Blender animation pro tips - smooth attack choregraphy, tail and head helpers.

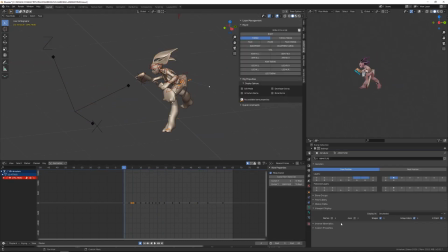To do so, I've baked an empty based on the position of the head, and then I've reversed the constraint,
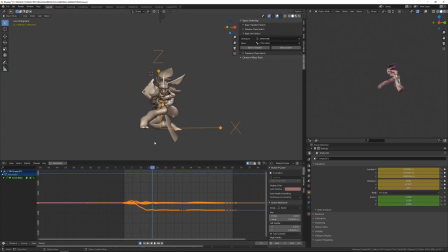making the empty a target for the head to look at using a damped track constraint.
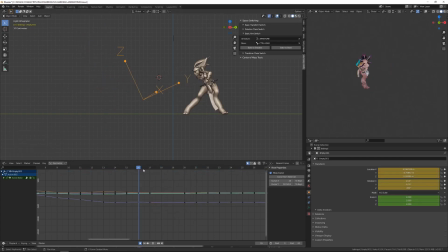From there, the head will be pointing at this empty for the whole animation. Since the animation of this empty is originally based on the animation of the head, it's fine. It's behaving like it was before. But the cool thing is that if I stop the motion of the empty in space,
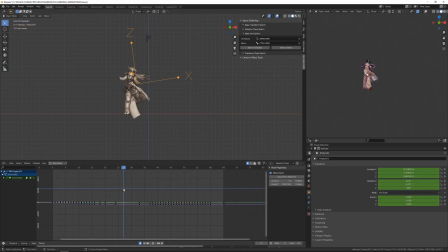the head will be looking at this point whatever the motion of the rest of the body is.
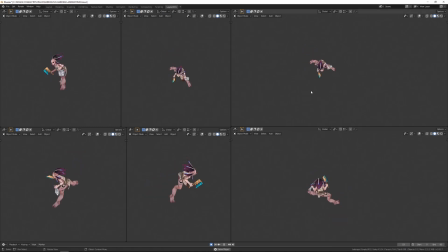So it's like the head is focusing on this point in space.
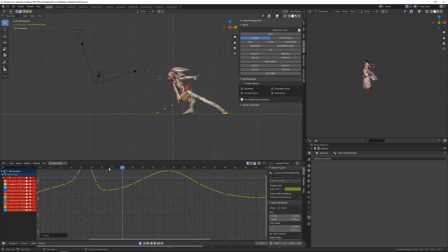So if I stop this point in space, whatever the motion of the body, the head will be always looking at this very point. So it was very easy to edit the motion curve of this empty object,
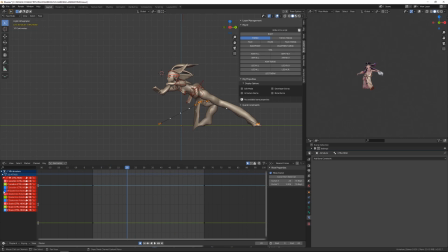and so having my character looking at this very specific point in space while she was throwing her axe.
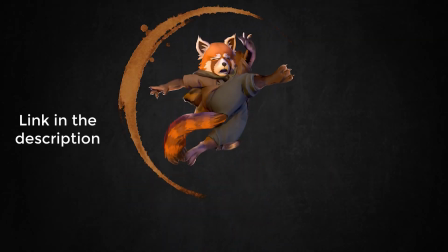This is the kind of technique I've learned into the animation Sherpa courses by Richard Lico. I truly advise you to take this class, it's really amazing.
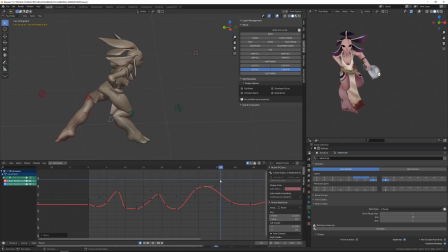From there, I've polished my dog leg or Z-leg animation, mostly trying to align the articulation or the joint of the dog leg with the rest of the leg, and always adding a bit of delay whenever it was pushing or pulling the leg,
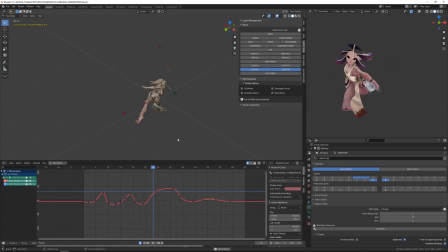so that we feel like it's pushing on the ground and then the movement goes into the whole leg.
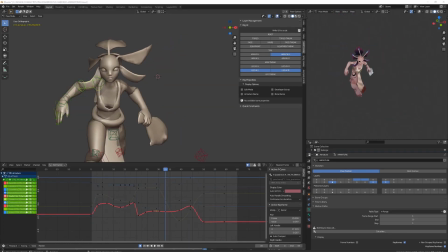Then I've polished the arms, so I generally try to go a little more extreme into my poses,
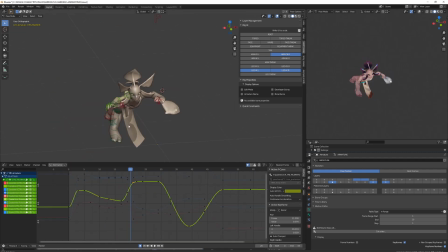as I said before, and I always add a bit of delay between the forearm and the arm and between the hand and the forearm. When polishing the forearm, its main joint is the elbow, so I generally rotate the forearm only on one axis because your elbow can't rotate on the other axis,
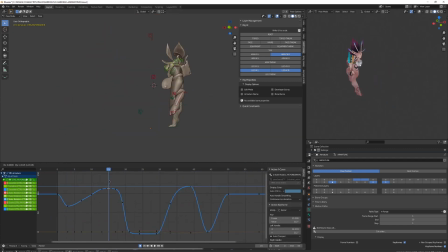although the rotation comes from the shoulder connection. But it doesn't mean that I never input weird rotation. It happens that I overextend the rotation so that we can feel the curvature of the movement,
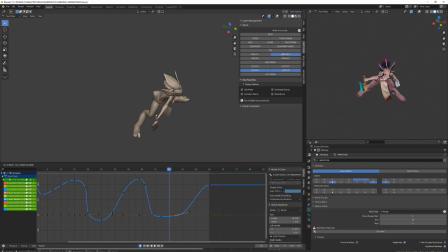or I slightly break the joint also to create smears or to follow the movement of the whole character. From there I was ready to animate the tail. So what I do generally is that I animate and polish the root of the tail first.
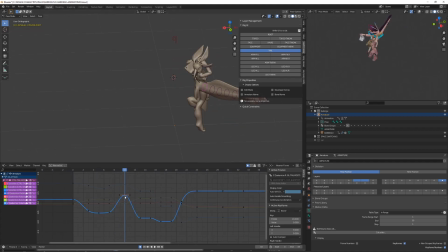Most of the time the tail animation is kind of a counterweight or a follow-through animation, meaning that it will depend on the movement of the main torso and the hips. But I've also used the tail to give more depth to the animation.
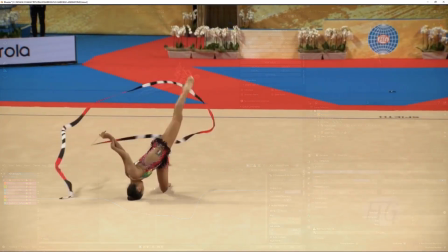The idea was to use it as a dancer will use a rebound.
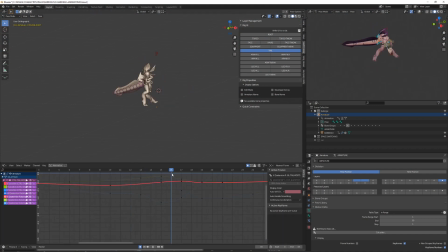Now to get a nice tail motion, what I will use is also space switching. So I will be using different empties that will be copying the rotation of the different joint of the tail.
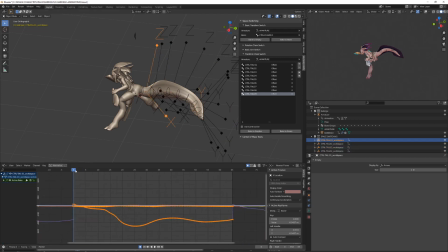To make this mechanism as efficient as possible, I've slightly customized my usual tail rig.
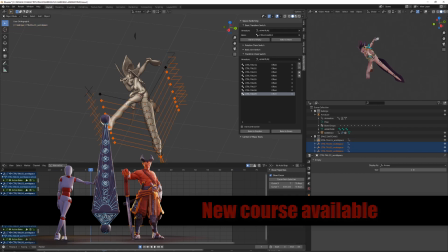It's using a classical forward kinematic rotation chain, but each joint on the chain will be orientated toward the next one,
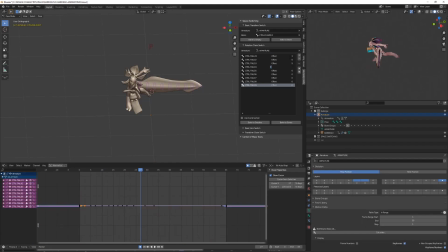meaning that rotating the root bone will orientate the tip of the tail, but moving the tip of the tail will also orientate, for example, will also change the orientation of the previous bone in the deformation chain.
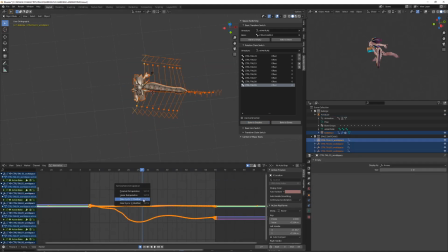So it may sound complicated here, but it's a very simple trick and I will cover this in another video. If you don't want to miss it, just subscribe and enable the notification. So once all the empties are baked, I just offset them in time one by one.
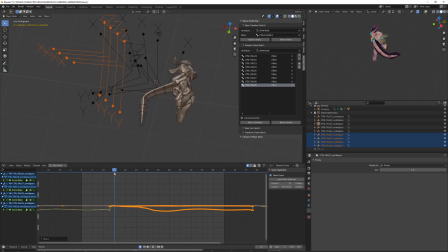So I offset them by 1 to 3 frames depending on their position into the chain. So basically those empties have baked the rotation animation of the different joints of the tail,
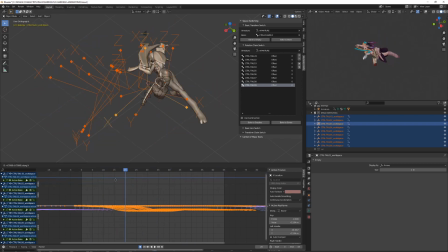and then I'm constraining the joint of the tail with those empties.
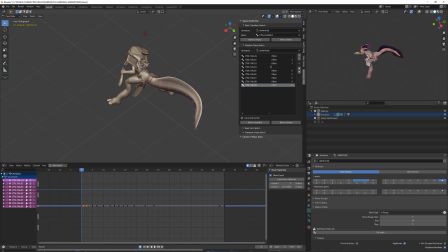Offsetting their rotation will offset the rotation of the tail in time for each joint,
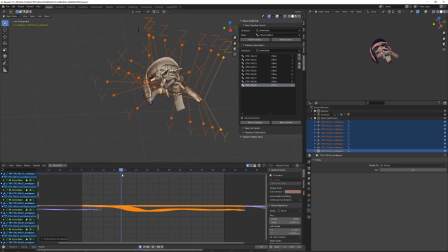and so I will have this curvy effect automatically. The idea here is that each joint is constrained by the empty. I will then bake this animation onto the tail, and then I will clean the tail animation directly on the different tail joint.
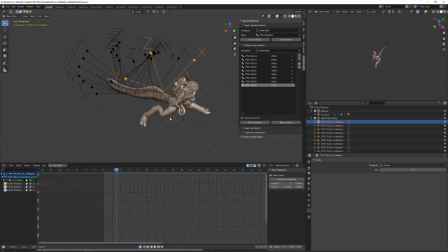But here, with not that much effort, I get a very nice base animation for the tail, and then I just need to clean the curves and rework a bit the animation so that it perfectly fits the silhouette of the character.
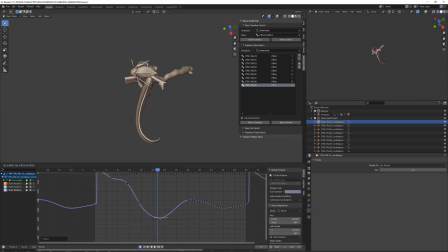I haven't created those empties by hand. They were automatically created using an add-on by the amazing Finn. I know we're still polishing the alpha version of the add-on, but I'm sure it will be available very soon.
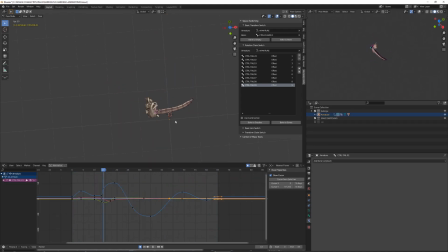I finally polished the animation transition into idle, then I've animated the secondary part, such as the breast of the character, the ropes on the belt, and the hair of the character.
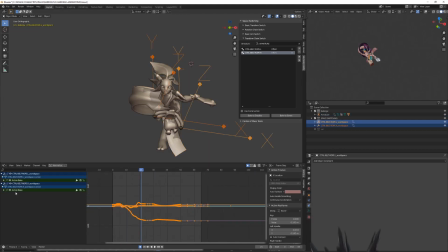For the belt, rope and the breast, I've also used a space switching technique.
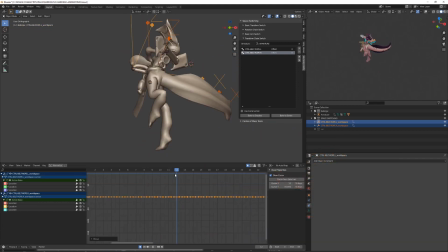So I've baked empties following the position of those controllers, and then I've slightly offsetted it in time,
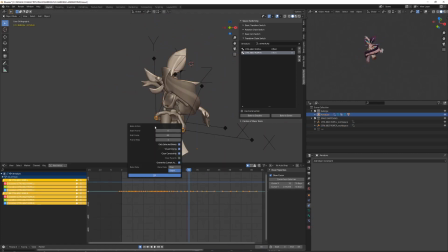and I've polished the movement of those parts working only on the empties. The fact that the empties are in world space is way easier
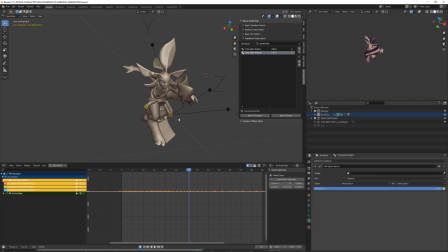to control the movement when it's an up and down or left to right motion, for example. I've also slightly improved those rope rig and the breast rig to avoid overstretching whenever the position of the locators or the empties
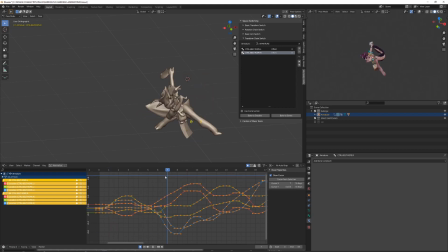goes beyond the limitation of the bone length. So I will also cover those little tips in a next video because there will be too much information in this one. But this way, even if my polishing is not perfect, I won't get weird deformation for the breast or those ropes.
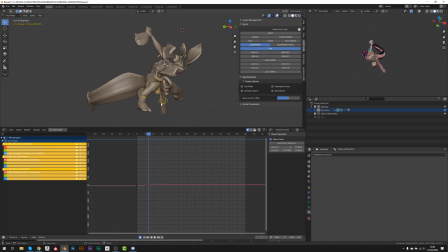Then I worked on all the follow-through animation such as the clothes and the hairs, so I had to do it by hand this time.
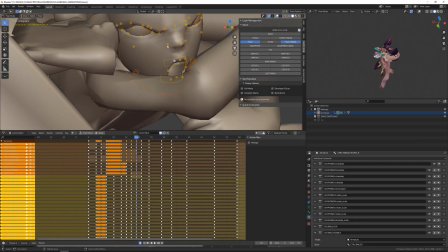I've also been working on different facial expression and facial animation whenever she was doing the movement,
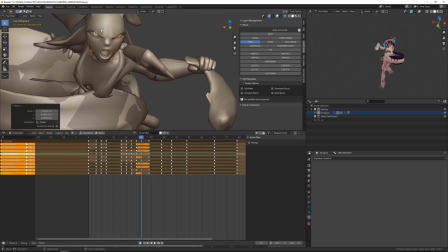like a big roar and a big screaming, focusing on her target, etc.
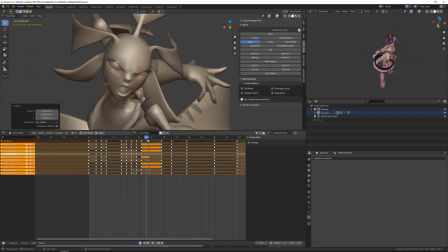This is something that could be hard to be seen in game,
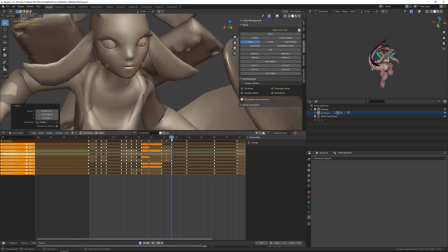but whenever the player will see it, I know they will appreciate that there are those facial expressions.
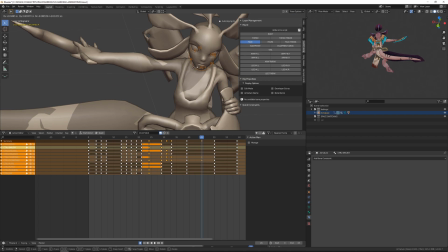One last feature I haven't really covered during this making of is that I've added some smear effect to the axe whenever it's rotating.
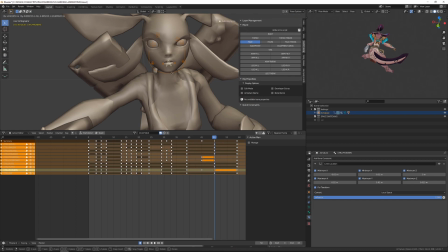So the axe has different bone controllers that allow it to be stretched or curved.
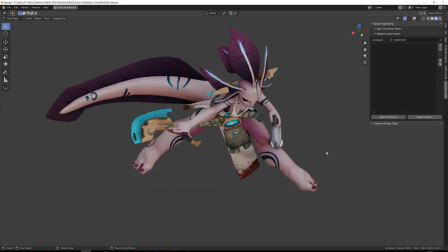This is the kind of trick that allow you to create smear effect and make the animation more readable without using any FXs.
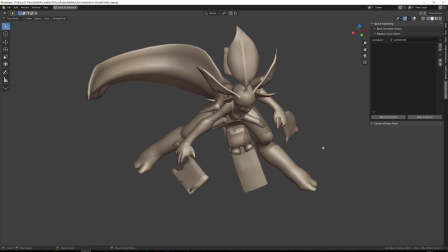Finally, I've animated each finger so that we feel like she's mastering the rotation of this axe around her finger.
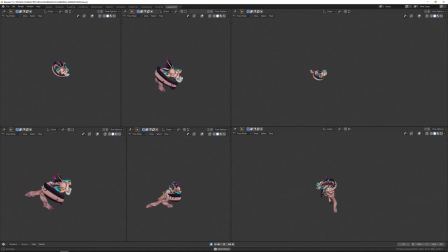It might not be super useful, but if anyone is looking at this animation frame by frame, they will be thinking that we add all the detail in there that make it a cool animation, I believe. This is the end of this video. I hope you've enjoyed it.
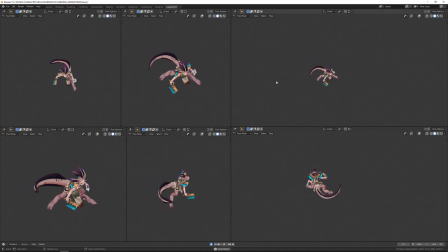If so, please give a like, share it with your friend, and I will see you very soon in another animation and rigging video for Blender.
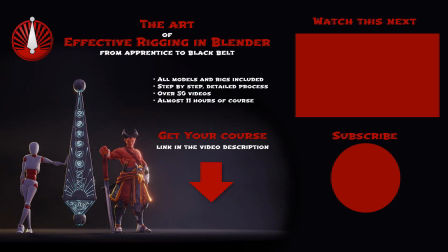Cheers!